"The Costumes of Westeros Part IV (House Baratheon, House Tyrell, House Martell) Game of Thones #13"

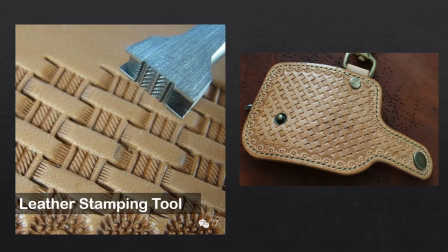(28:24)
In case you're wondering how they get that awesome texture on the leather they use this sort of leather stamping tool like the one seen here and they can come in a variety of textures and be purchased online.
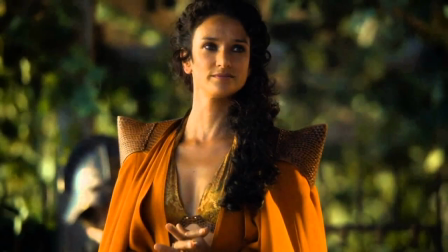(28:37)
Of Oberyn's mistress Clapton says, Alaria's sand style is very different from anything we've previously seen and so it's quite revealing and it's actually sand wash silk so it has a lovely flow. It's almost like a weightlessness to it. There are a lot of Indian influences particularly with the fabrics.
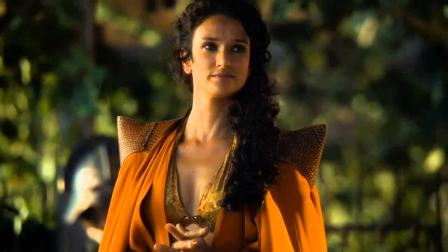(28:57)
We sourced a lot of the fabric for the Dornish characters in India. I like the sand wash silks, the weight of it, and the depth of color. And like Daenerys, Elaria has these exaggerated scale-like collar shoulder pieces,
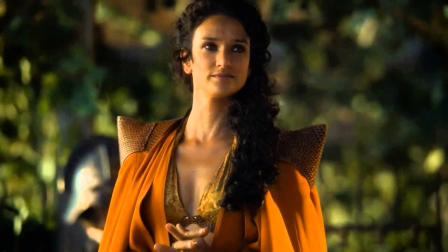(29:12)
which are most likely, I think, inspired by the viper. Of Elaria's costume for Joffrey's wedding,
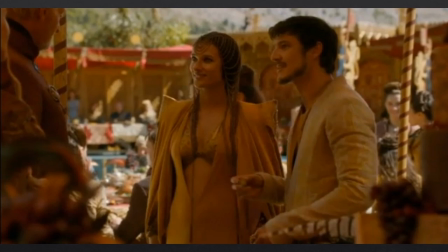(29:20)
Michelle Clapton says, I like the strength of her outfit being able to lift the cape away to this very simple sensual elegance cut to the navel without revealing too much. It's a very assertive piece both in movement and in color.
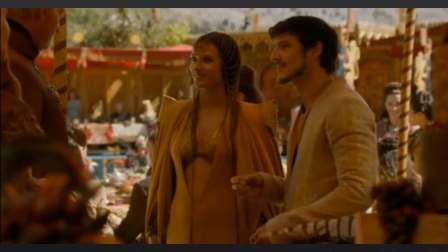(29:36)
I love to think of what Cersei's reacting is when she sees it. After all, her daughter is now in Dorne. Ellaria has a really lovely sort of chained headpiece which I just thought my god it's such a great look.
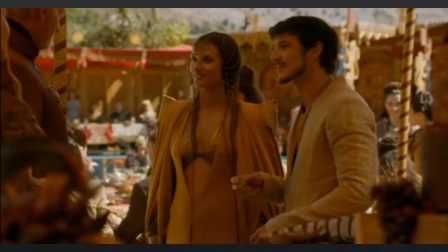(29:52)
It's this thing of trying to find new areas of how people should look because we've obviously done so much now.
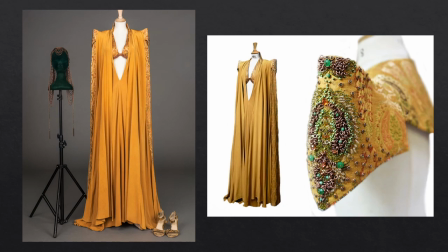(29:59)
The close-up shot on the right is the work of embroidery artist Michelle Carragher using an assortment of glass beads and brass jump rings and this brocade shoulder piece is interchangeable with a stamped leather one.
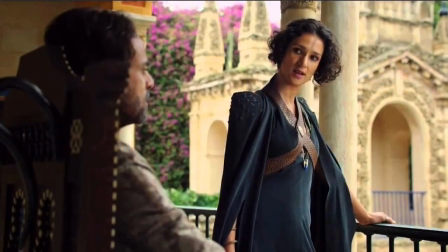(30:14)
Here's another sand silk gown with matching cape, this one in a beautiful midnight blue. However she shows her power with a little bit of stamped leather cross armor similar to the one worn by Missandei.
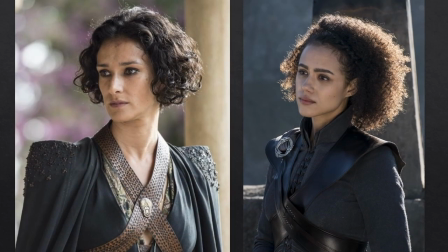(30:28)
Missandei's armor it's a little bit more cobra like in keeping with Danny's clothing as opposed to Ellaria's which is more viper like.
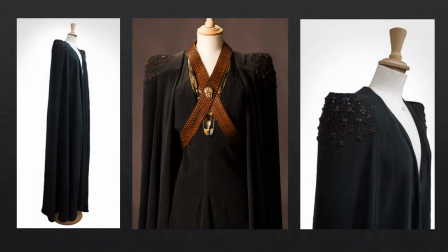(30:37)
Again here is some beautiful beading detail by Michelle Carragher.
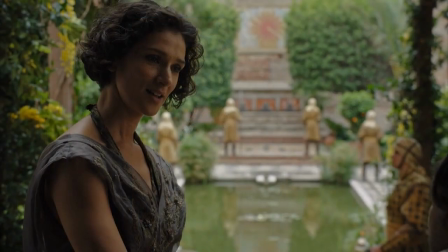(30:41)
Here Ellaria wears a diaphanous silk organza gown in sort of a light pewter gray color.
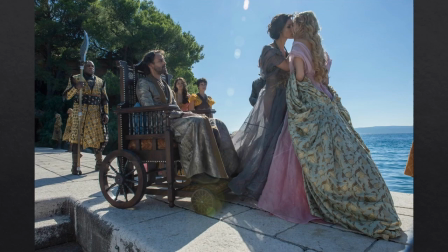(30:48)
She wears it in season five when she gives Marcella Baratheon a deadly kiss goodbye.
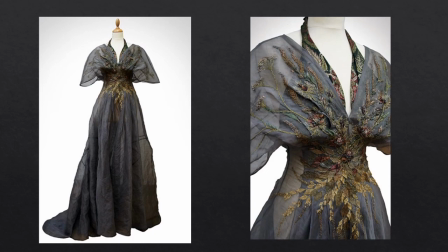(30:54)
Michelle Carragher and her team created the beautiful metallic and ribbon embroidery for all the gowns worn by Marcella and the Sand Snakes. Clapton says of the gowns the dresses were beautifully embroidered by my embroiderer Michelle as usual but I wanted it to look like a little pull of a strap and it would just dropped to the ground.
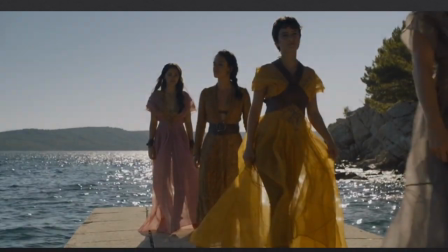(31:14)
There was nothing to them, just clouds. Here is a backlit shot of Nymeria and Tyene Sand in their silk organza dresses.
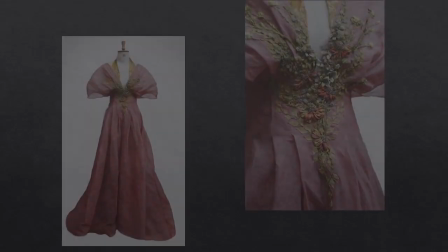(31:22)
The unlined gowns completely see-through. Nymeria Sand's rose-colored gown has ribbon embroidery.
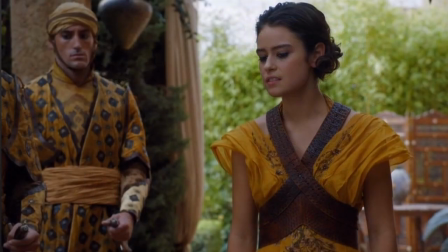(31:29)
Tyene Sand wears cross armor similar to the embossed leather armor worn by her mother Ellaria.
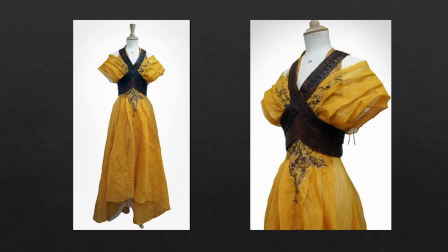(31:36)
Here is a close-up look at it taken from Michelle Carriker's website. And here's an example of some silk organza.
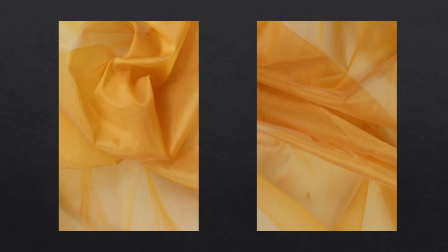(31:43)
This one in egg yolk yellow from top fabric in London. Prince Doran Martell was the ruler of Doran in the name of the king.
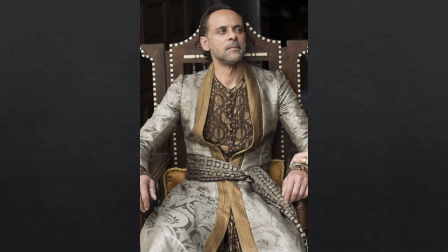(31:52)
He wears sumptuous Indian brocades like Oberyn and his son.
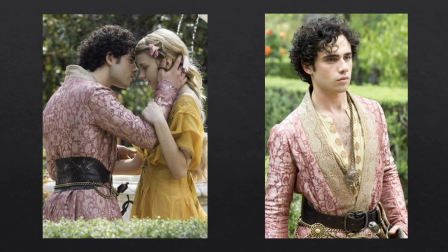(31:57)
Prince Tristan Martell is Prince Doran's youngest child. A 2015 Fashionista article says Tristan's outfit has a definite Indian inspiration. The fabrics actually came from India and the costume design team dyed them the vibrant colors seen here.
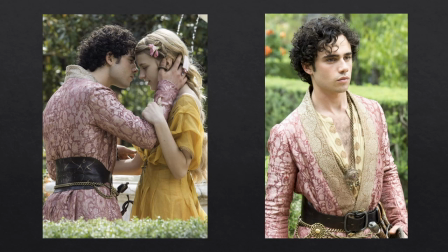(32:15)
The large leather belt and chain come from Michelle Clapton's personal collection. Both Doran and Tristane's coats look like a slimmer version of the Indian choga.
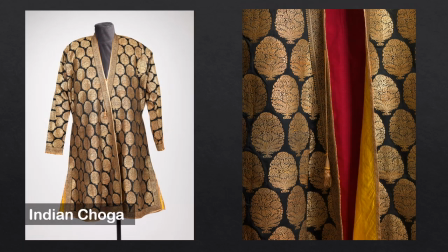(32:25)
The choga is an Indian men's overgarment brought to India by the Mughal invasion in the 16th century.